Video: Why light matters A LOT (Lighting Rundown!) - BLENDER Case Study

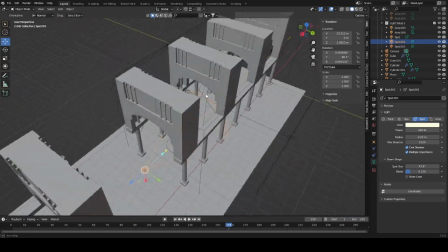Then we have another spotlight, and this is honestly not that important, but you can definitely see if it's not there.
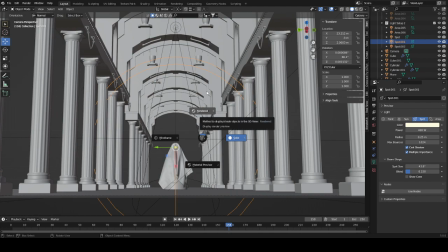And it's this spotlight, and this is a backlight for our main composition. Why is this here?
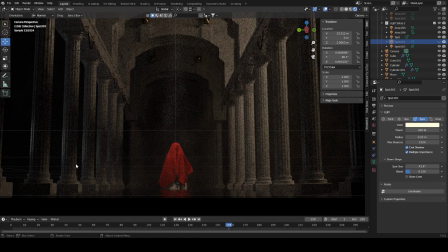Well, if you turn it off, you can see like these highlights here vanish. And you don't overly need to do this. I just think in this context, it's a very nice touch,
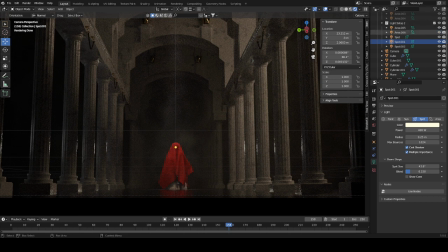and it can bring certain depth in your scene better to light if you have like a soft backlight to your camera and to your object. Like obviously it could be bigger, it could be more, but I think it works very well with that, and we have a very nice dynamic with our left backlight here on the left side of the image.
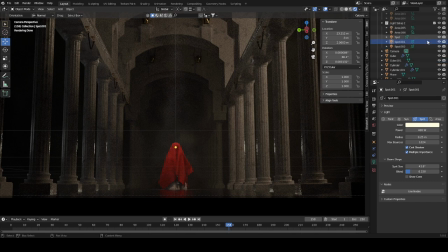Yeah. And if you compare this to a very, very basic light setup, which I also have here, which would be something like
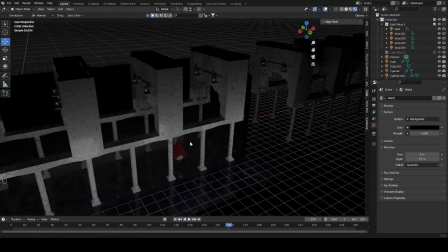this is a light setup that is in essence more or less the same.
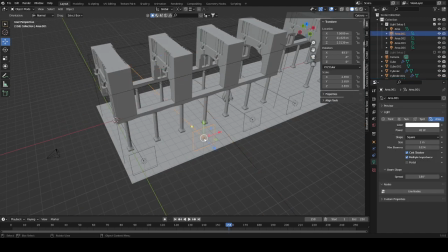It's very, very basic. Like you can see, we have a soft backlight and we have a lot of floodlights here, but they all have the same color.
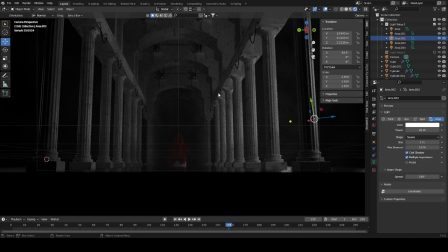They are not very, they don't create nearly as much depth in the scene as this.
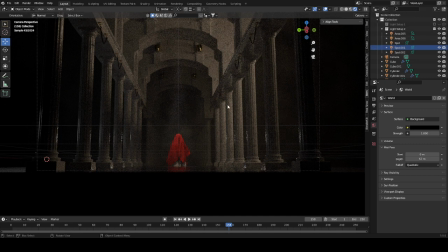Like it's it's not even close. Like this just gives the image so much more depth than if we, for example, would activate this.
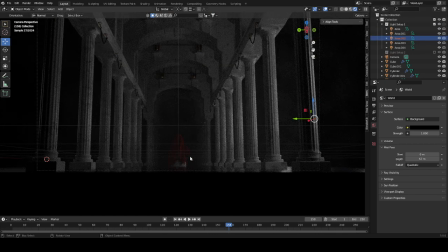Like this is so much better. Obviously, it lacks the spotlight here, and it's a bit too dark back here. But just disregard that and just look at the front of the composition,
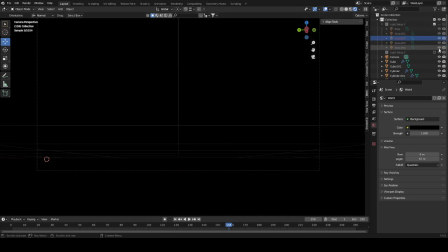how much it changes with like this very neutral light and this very volumetric light.
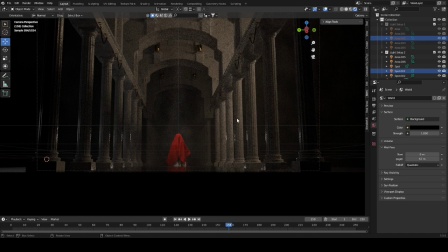It's an entirely different scene, and this is by just changing how we set up our lights. So yeah, for the next time when you're doing a composition, play around with the light.
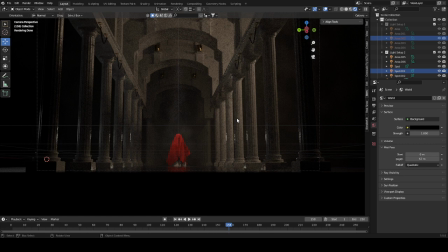It changes so much in your scene, and just set specific backlights or front lights or just volumetric lights up in your scene to really enhance parts of the composition you want people to see. For example, you can see if I disable this and enable this,
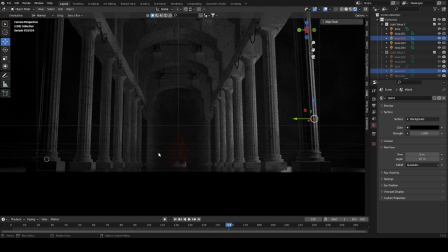how much less my central part of the composition really shows, just because there isn't a spotlight on this.
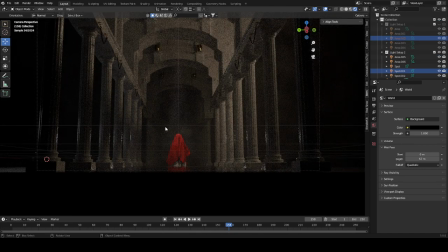It's basically like more or less the same lighting setup. Just the the spotlight on this is missing, and it's changing the focus of my scene entirely.
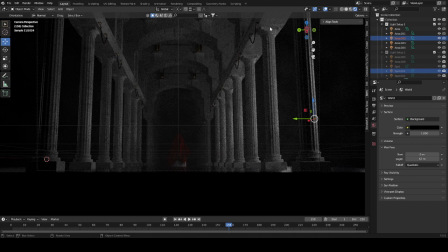It is going away from the red, and it's going to the right in this image. It's going where the bright part is, which is this part, and we just completely forget that this middle part even exists.
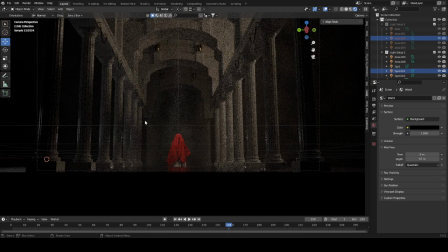And again, this is just by changing how our lights look in this scene. And this immediately grounds this piece in the middle. It's not pushing the viewer to the right. It's grounding the piece in the middle. The main focus again is our red part here.
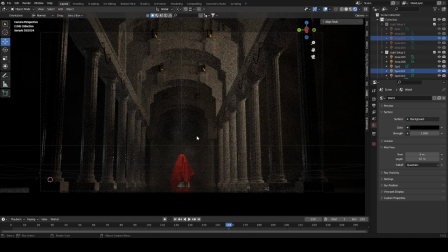Well, th this was my short rant and explanation. I hope some of you could take something away from this, because I really think that light design is something that goes overlooked a lot and is very, very important if you want your renders and animations to look good.
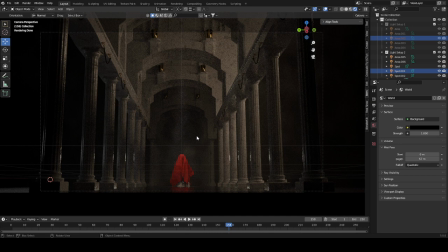And it's something that I think most 3D artists underestimate, how hard it can be and how long you sometimes need for light to look good. Well, this has been going on for already way too long, so I hope you have a pleasant day, and I'll see you next time. Bye bye.